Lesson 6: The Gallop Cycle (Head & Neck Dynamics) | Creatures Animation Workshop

Hello, hello. Hello, how are you? Good, good. How are you, man? Yeah, not too bad. Cool, cool. Oh man, I saw your stuff.
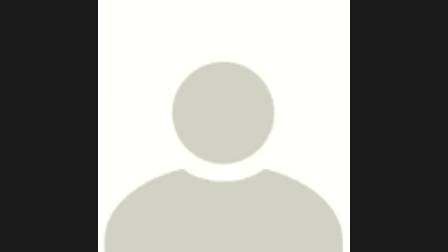(0:14)
Looks pretty good. Um, Cool, thank you. let me bring it up. Wait, let me share my screen.
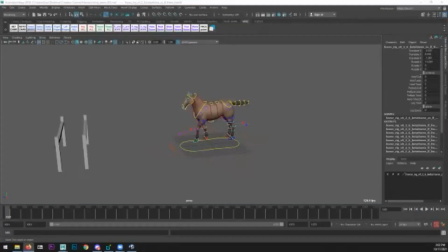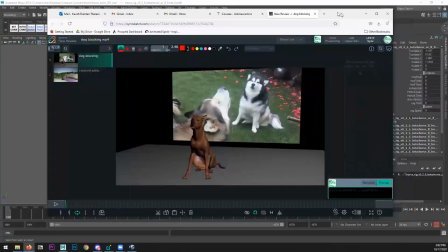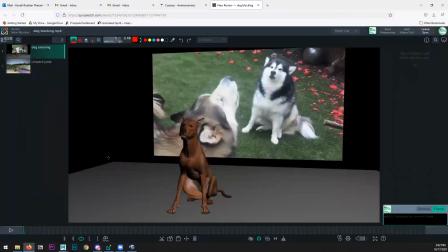(0:41)
Cool.
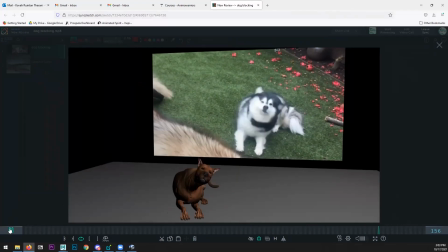(0:47)
Yeah, this is very nice.
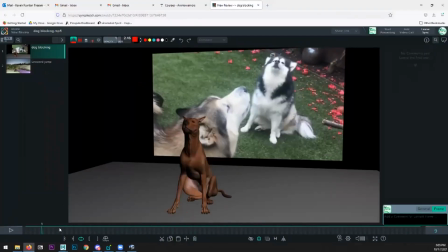(0:53)
Cool.
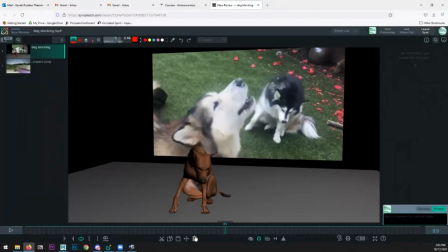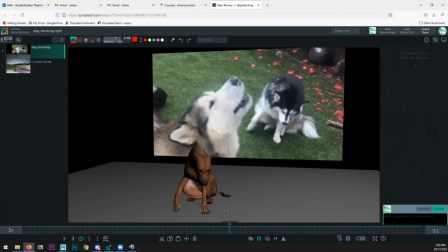(1:12)
Cool. Very nice. It's like a very good. I watched it a few times. Only a few areas where we can improve a little bit.
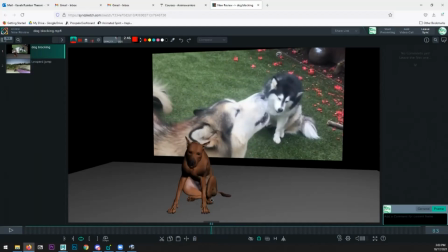(1:25)
Here you see from here, if you look at the ref going into here, you see, well, actually it's really good already. But one thing I see in the ref is that the head is
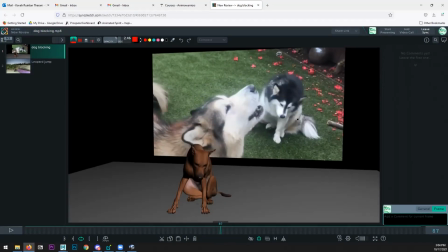(1:45)
rotated in RZ little bit this way. Yeah, Um, I think you have it, but may be good to exaggerate a little bit more to get that feeling.
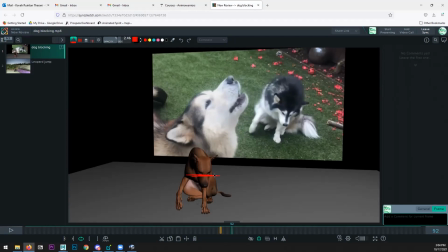(1:59)
Like especially here, it feels like the head is pretty much level as far as the RZ.
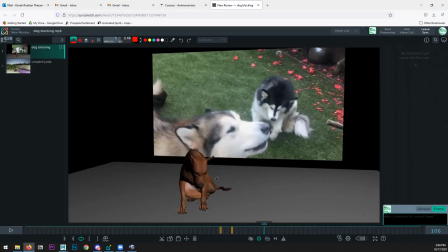(2:09)
And then here, this is very nice. This is very nice.
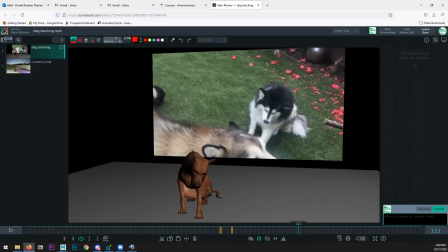(2:23)
And then from here to here, same thing. If you look at how much the head in the reference is rotating in RZ, yeah, looks like we can exaggerate a lot more here.
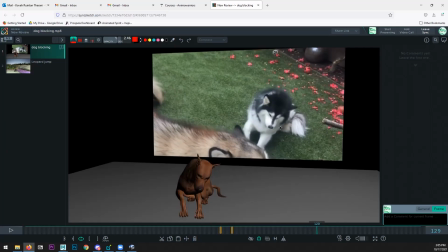(2:41)
And then here, that RZ is leveling out in this part. Also, the tip of the nose in RY is going this way, yeah, which we don't have here.
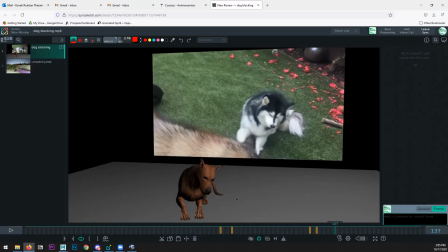And then the shake looks very good. One thing in the shake that really sells it with the dogs is the overlap of the skin,
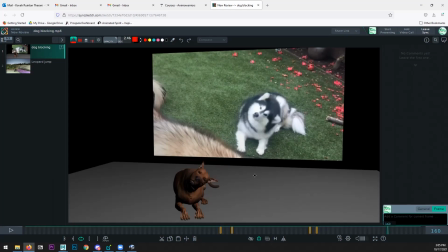(3:13)
but which obviously we don't have here because that's a whole different department. But the ears have a lot of overlap in the shakes. For next pass, if you'd like to continue with this, I would yeah, suggest do a pass on the ears and add that, and then at the end they come to a settle.
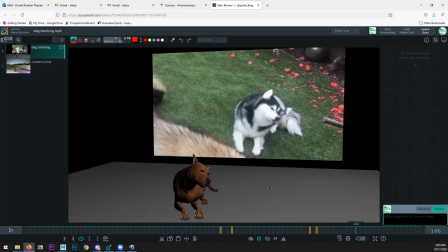(3:33)
That could add so much. And then one more area we could spend some good time in is
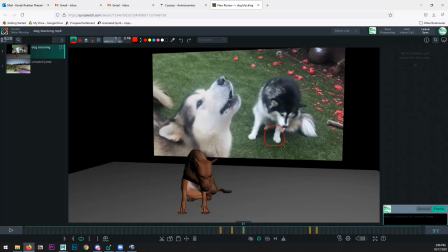(3:41)
this arm and paw lifting up and coming back down. yeah, You see, as it lifts up, you see how much it's breaking from this joint here.